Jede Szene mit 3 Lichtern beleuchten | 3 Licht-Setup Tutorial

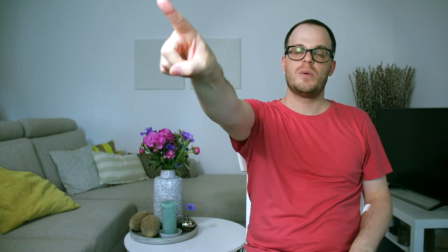[8:09]
Das Licht, mein Keylight kommt von vorne, von der rechten Seite der Kamera.
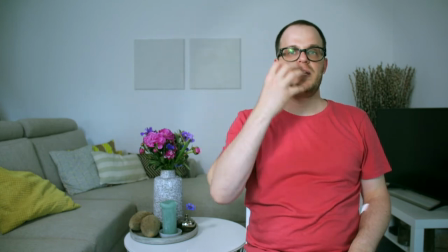[8:15]
Meine Gesichtshälfte hier wird beleuchtet, damit es hier im Bild etwas heller ist und dann hier im Bild etwas dunkler.
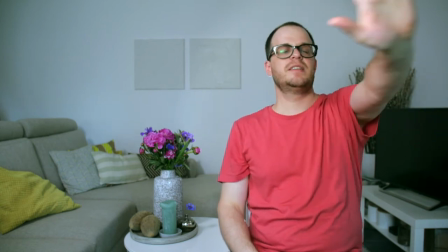[8:22]
Viel Licht kommt von diesem Fenster, das gerade hier ist, auch noch rein.
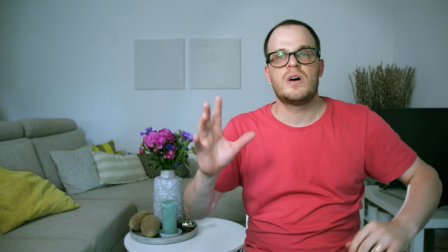[8:26]
Deshalb habe ich das zweite Licht gar nicht als Fill oder nur so ein bisschen als Fill-Licht auch auf diese Seite eingerichtet.
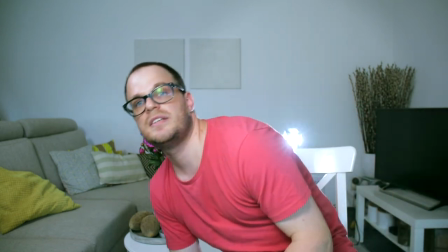[8:35]
Es beleuchtet vor allem den Hintergrund und das Hairlight ist hier direkt hinter mir platziert und leuchtet mich von hinten an.
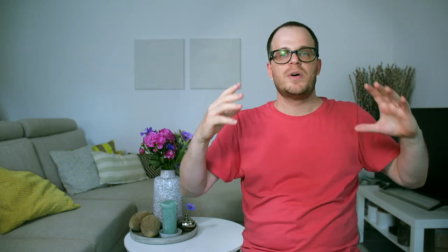[8:43]
Nicht so fest, dass ich einen Heiligenschein bekomme, aber so, dass es gut wirken kann.
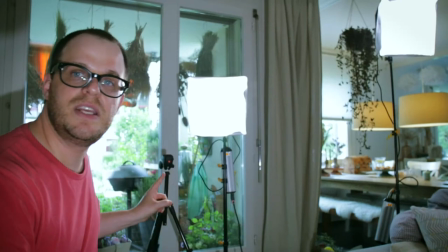[8:49]
Ich zeige es euch noch aus der anderen Perspektive. Wir haben hier die Kamera, das Keylight, das Fill-Light,
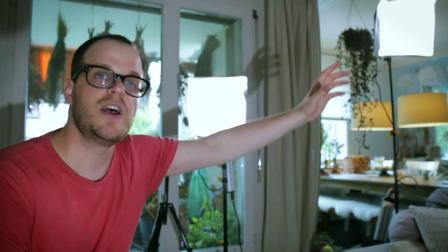[8:56]
das vor allem den Hintergrund ausfüllt mit Licht und auf dieser Seite das Hairlight,
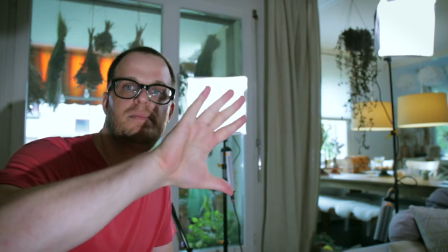[9:02]
das mir voll ins Gesicht blendet, damit
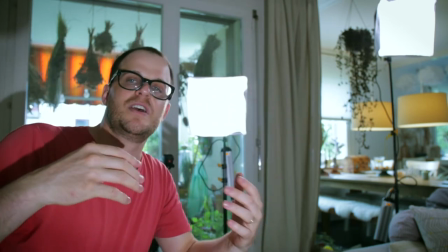[9:07]
das Objekt, die Person, sich gut von diesem Hintergrund abheben kann.
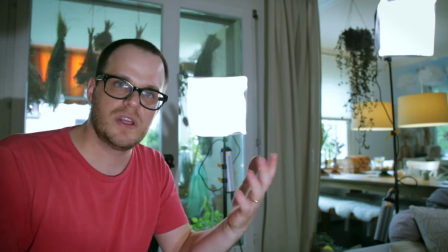[9:13]
Was natürlich auch wichtig ist, aber auch eine neue Tutorial wäre, ist die Einstellung der Kamera.
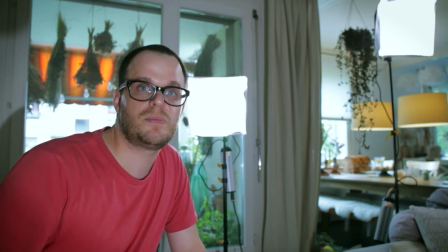[9:19]
Es hilft, wenn du einen sehr tiefen F-Stop nutzt, so wie ich jetzt mit F2,8,
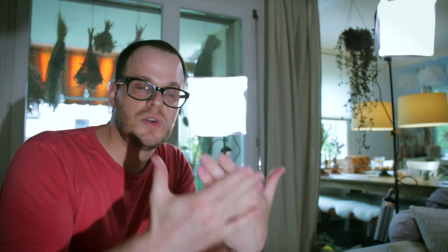[9:25]
dann distanziert sich die Person ganz natürlich vom Hintergrund, weil die Person schon scharf gestellt ist und der Hintergrund dann nicht.
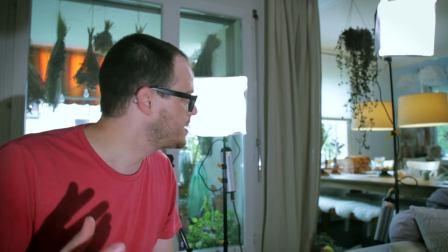[9:34]
Und all das Licht, auch das Hairlight hier, unterstützt das dann natürlich. Die Kamera habe ich etwa in der Höhe der Person eingestellt, damit
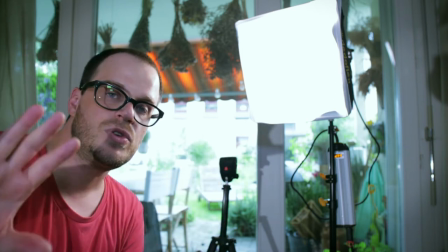[9:44]
die Ansicht nicht von unten oder von oben ist, sondern schön geradeaus,
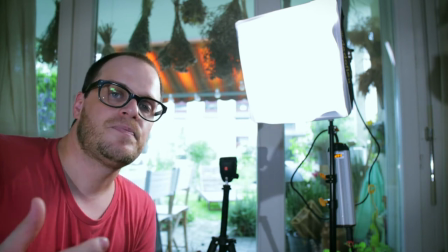[9:49]
dass man der Person gerade ins Gesicht sehen kann und die Person dann so ihre Geschichte oder was auch immer erzählen kann.
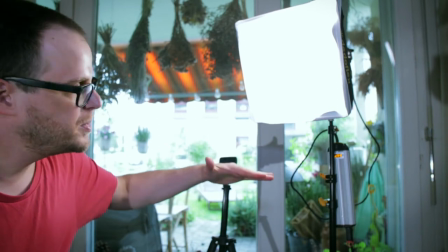[9:57]
Das Keylight ist ein bisschen über der Kamera, aber nicht allzu hoch,
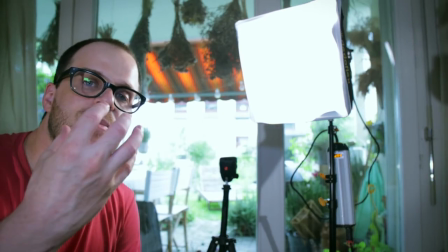[10:02]
um die Schatten nach unten zu machen und wieder im Gesicht ein bisschen die Dreidimensionalität hervorbringen kann.
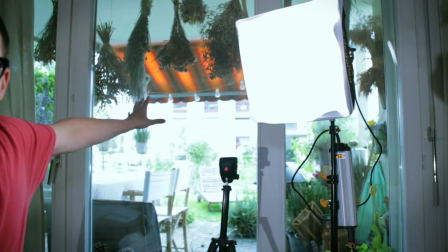[10:11]
Man könnte natürlich ein Fill-Light gebrauchen, aber ihr seht hier das Fenster, da kommt ziemlich viel Licht rein,
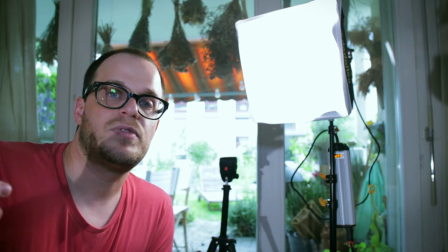[10:17]
deshalb habe ich für dieses Setting jetzt darauf verzichtet und dafür den Hintergrund beleuchtet, der sonst ziemlich dunkel gewesen wäre, ohne ein Licht, das wirklich für den Hintergrund eingestellt ist.
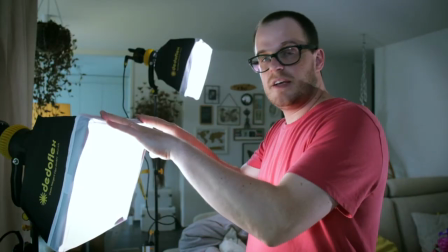[10:29]
Aus dieser Perspektive auch wieder hier das Keylight und da das Licht für den Hintergrund.
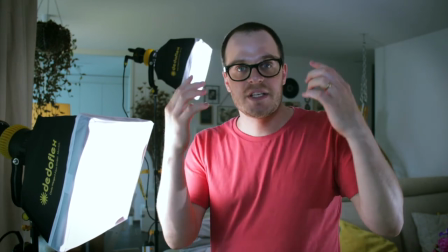[10:35]
Das Keylight ist ein bisschen wärmer eingestellt, damit ich ein bisschen mehr Farbe in meinem Gesicht habe.
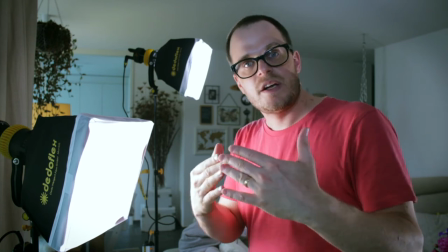[10:41]
Und das Licht für den Hintergrund ist etwas kälter. So kann ich auch den Hintergrund ein bisschen von der Person abheben.
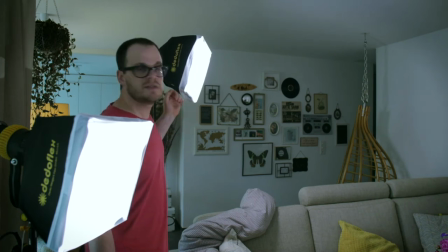[10:49]
Da der Hintergrund ziemlich weit weg ist von diesem Licht, ist das hier auf Vollgas eingestellt.
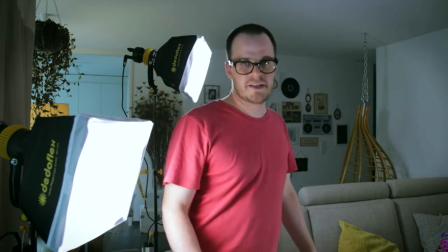[10:56]
Das hier ein bisschen weniger, damit es nicht zu viele Schatten kreiert. Das Hairlight habe ich diesmal ganz weit unten platziert,
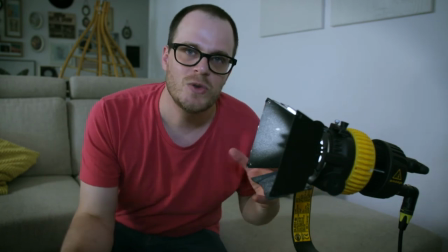[11:03]
damit es von unten hinter der Person versteckt ist und dann schöne Konturen macht bei der Person.
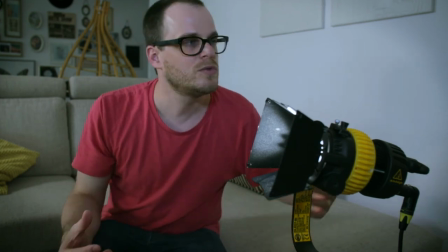[11:10]
Ich hätte es auch irgendwo hoch oben installieren können,
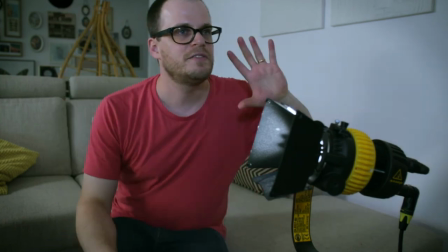[11:14]
aber es wäre dann ziemlich weit weg gewesen und hätte viel Licht auf diese Seite hier geworfen und sich im TV reflektiert.
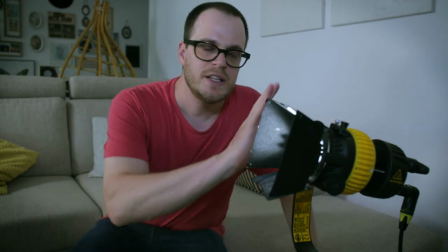[11:21]
Deshalb habe ich entschieden, diese Technik anzuwenden.
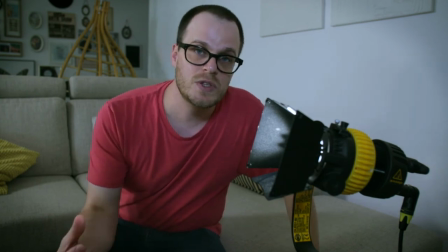[11:24]
Die kann man natürlich ganz gut auch als Effektlicht nutzen, wo viel mehr Licht von hinten als von vorne kommt.
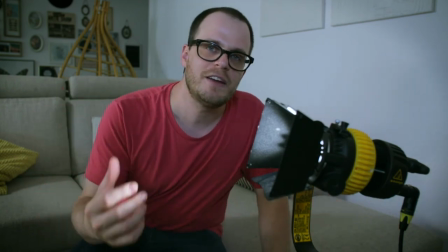[11:32]
Das war hier natürlich jetzt nicht das Ziel. Ich will einfach, dass die Szene schön ausgeleuchtet ist.
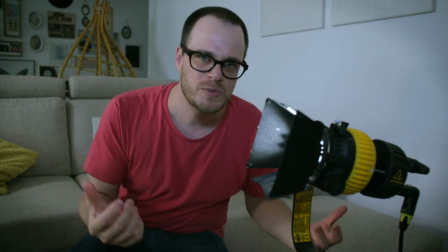[11:38]
Und da muss man manchmal ein bisschen ausprobieren, bis man das hingekriegt hat.
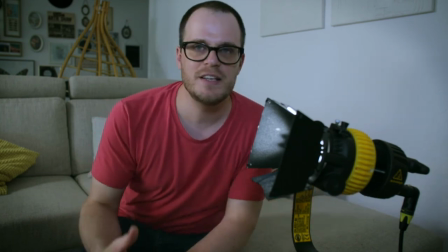[11:42]
Und das hier schien mir die beste Art und Weise, wie ich das hier mit drei Lichtern beleuchten kann.
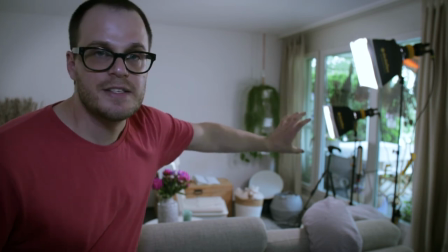[11:49]
Nochmal kurz aus dieser Richtung, die Kamera mit dem Keylight, das nur ein bisschen über der Kamera angebracht ist und ein bisschen daneben.
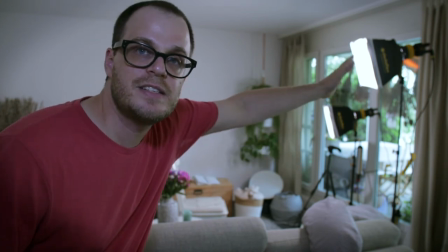[11:56]
Dann ein bisschen weiter weg das Licht, das den Hintergrund beleuchtet.
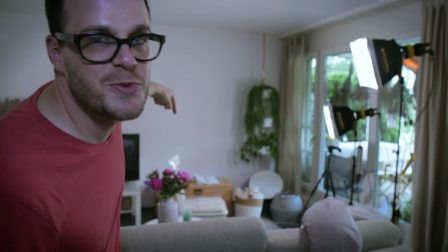[12:00]
Hier hinter den Blumen ist der Stuhl und dann hier hinten
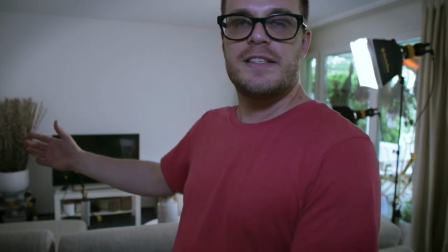[12:06]
wäre das Hairlight, das die Szene von der anderen Seite her beleuchtet.
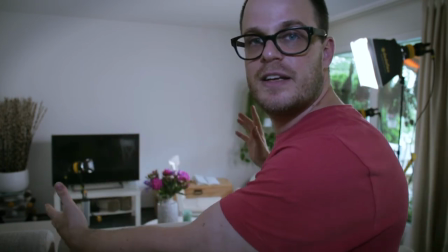[12:11]
Ist also nicht viel Platz, den ich hier hatte und nicht viel Platz, den es braucht.